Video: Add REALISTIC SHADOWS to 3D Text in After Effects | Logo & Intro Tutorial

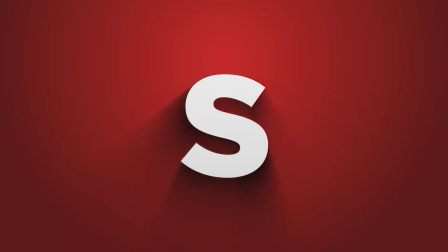0:00 In this After Effects tutorial, I will show you how to give text a shadow effect. We will make the shadow you see on this screen. First of all, let's create a new composition in the project panel.
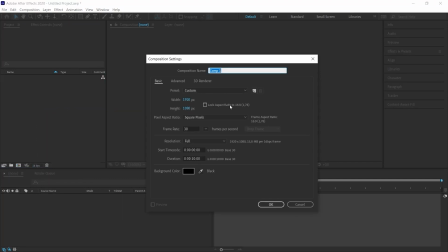0:10 I right click and select new composition. I create a composition of 1920 by 1080. The duration of our workspace will be 10 seconds. It is not very important.
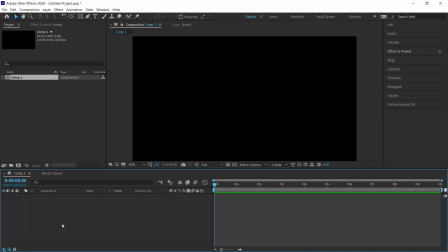0:20 Now, there is a background that you saw in the previous video and there is a text. Let's place these elements in our work first. I right click on timeline. I click New and Solid.
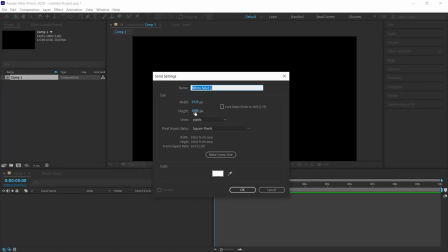0:31 Since we are doing this on a composition, it will automatically create a solid layer for me in the size of this composition. The color doesn't matter either. We will change this color in a moment. We are going to make it a gradient color to make it look much more beautiful.
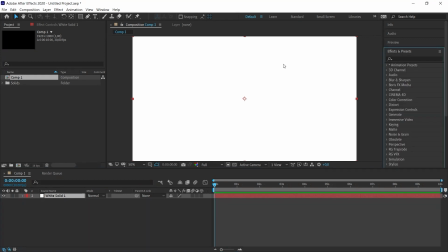0:47 Let's edit the background directly first, and we are done with the background.
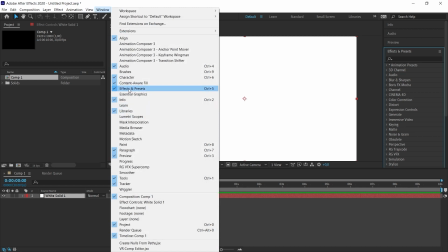0:51 If you don't see the effects panel, you should make sure that the effects and presets option under Windows is checked, so this panel will appear in our scene.
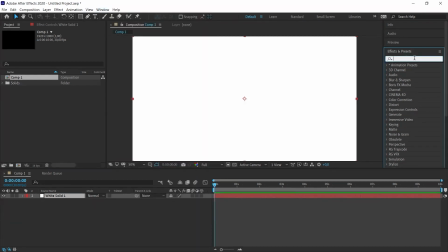0:59 To give a gradient effect to an object in After Effects, that is, to give a gradient effect, we need to use ramp. We use gradient ramp. So, if you search for ramp, you will only see this effect. I drag this effect onto the solid I just created.
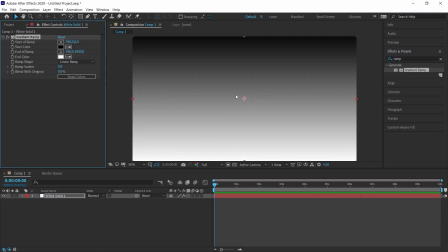1:15 I immediately created a black and white gradient with the default settings, and of course, we changed these settings. We have a linear gradient now, but I want a radial gradient. So, I first change the linear value here to radial.
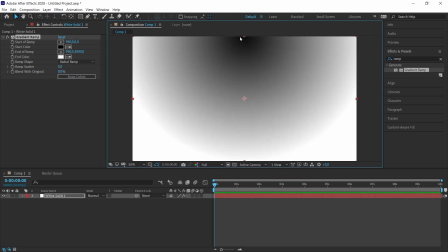1:29 And you will see a little sign here. This mark is the center of the radial gradient.
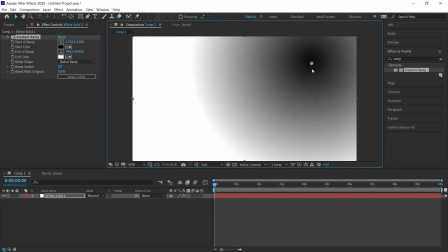1:34 Wherever you turn this, this effect will start from there. So I take this effect and drag it slightly towards the center.
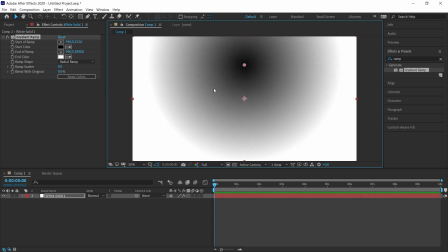1:41 Now, let's change the color. We will use a red background. So, let's first change the white to a darker shade of red.
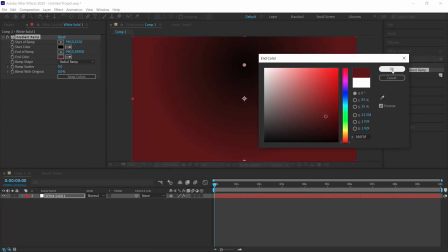1:48 And then we are going to change the other color to a slightly lighter shade of this red.
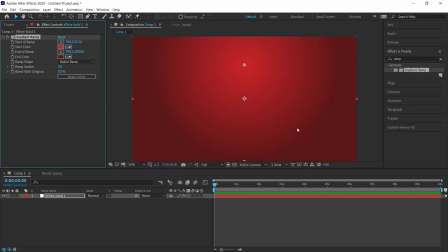1:53 And so, there will be a transition from light red to dark red. You will see a transition here. And you can adjust the size of this transition from the icon below. When you narrow it down, that transition will become even smaller.
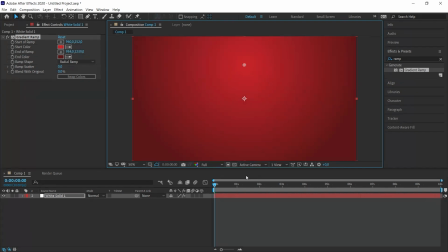2:06 It will be more like a spotlight. When we expand it a little more, it will look like a light that spreads over a large area. You can turn it according to yourself. Now I'm going to write a text. I'll take the text tool and you can write a text in the center of the scene. You can also write a letter. I will go with a single letter to make it clearer.
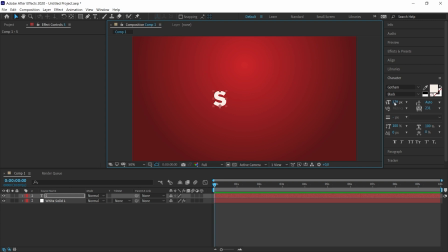2:26 After I've written this letter here, I will take the selection tool and place it in the center of the scene as I want. If you want to enlarge it, you can also use the font size in the character panel, or you can click on the squares on the sides.
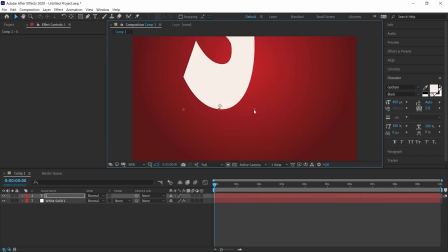2:40 To avoid this problem, you need to press the shift key on the keyboard, so you can enlarge and reduce proportionally.
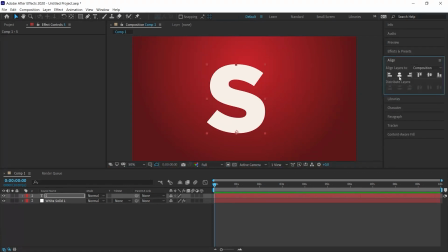2:47 In this way, I complete my writing and come to the align panel and center it both horizontally and vertically. We can even give it a little ramp effect. It might look a little bit more beautiful with this effect. We have written our text and finally, we will come to the shadow part, which is the main subject of the video.
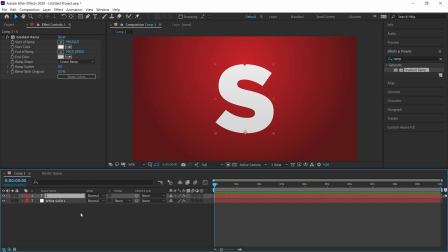3:05 Since the text itself will be the element that we will give the shadow to, I need to create a copy of this text. I select the text in the timeline and press Ctrl D on the keyboard. This is how we duplicated the layer. I select the bottom text and in the character panel, I change the color of the bottom text to black.
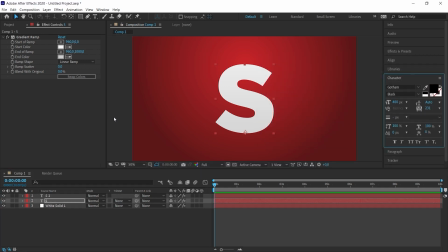3:24 We won't see anything at the moment. Now, we will give an effect. I come to the effect panel and type fast. When we type the word fast, several options will appear. The one we need is CC Radial Fast Blur.
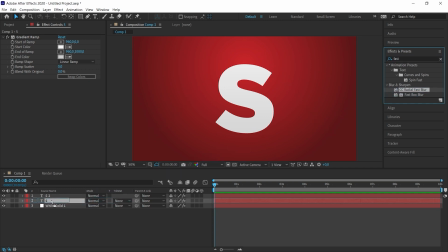3:36 I drag it over the text we made black, that is, on the second layer. Since we duplicated it, the ramp effect we just put is also here. I delete it. So far, we are going very well. The CC Radial Fast Blur effect doesn't have many parameters anyway.
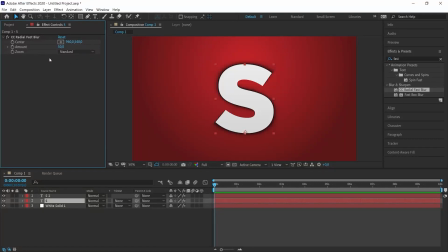3:52 We can achieve the result we want by editing with the properties here. When we give this effect, the shadow will directly overlap. To change the direction of the shadow, I click on the center icon and then click anywhere on the scene. We will get the impression that the light is coming from the place where we clicked.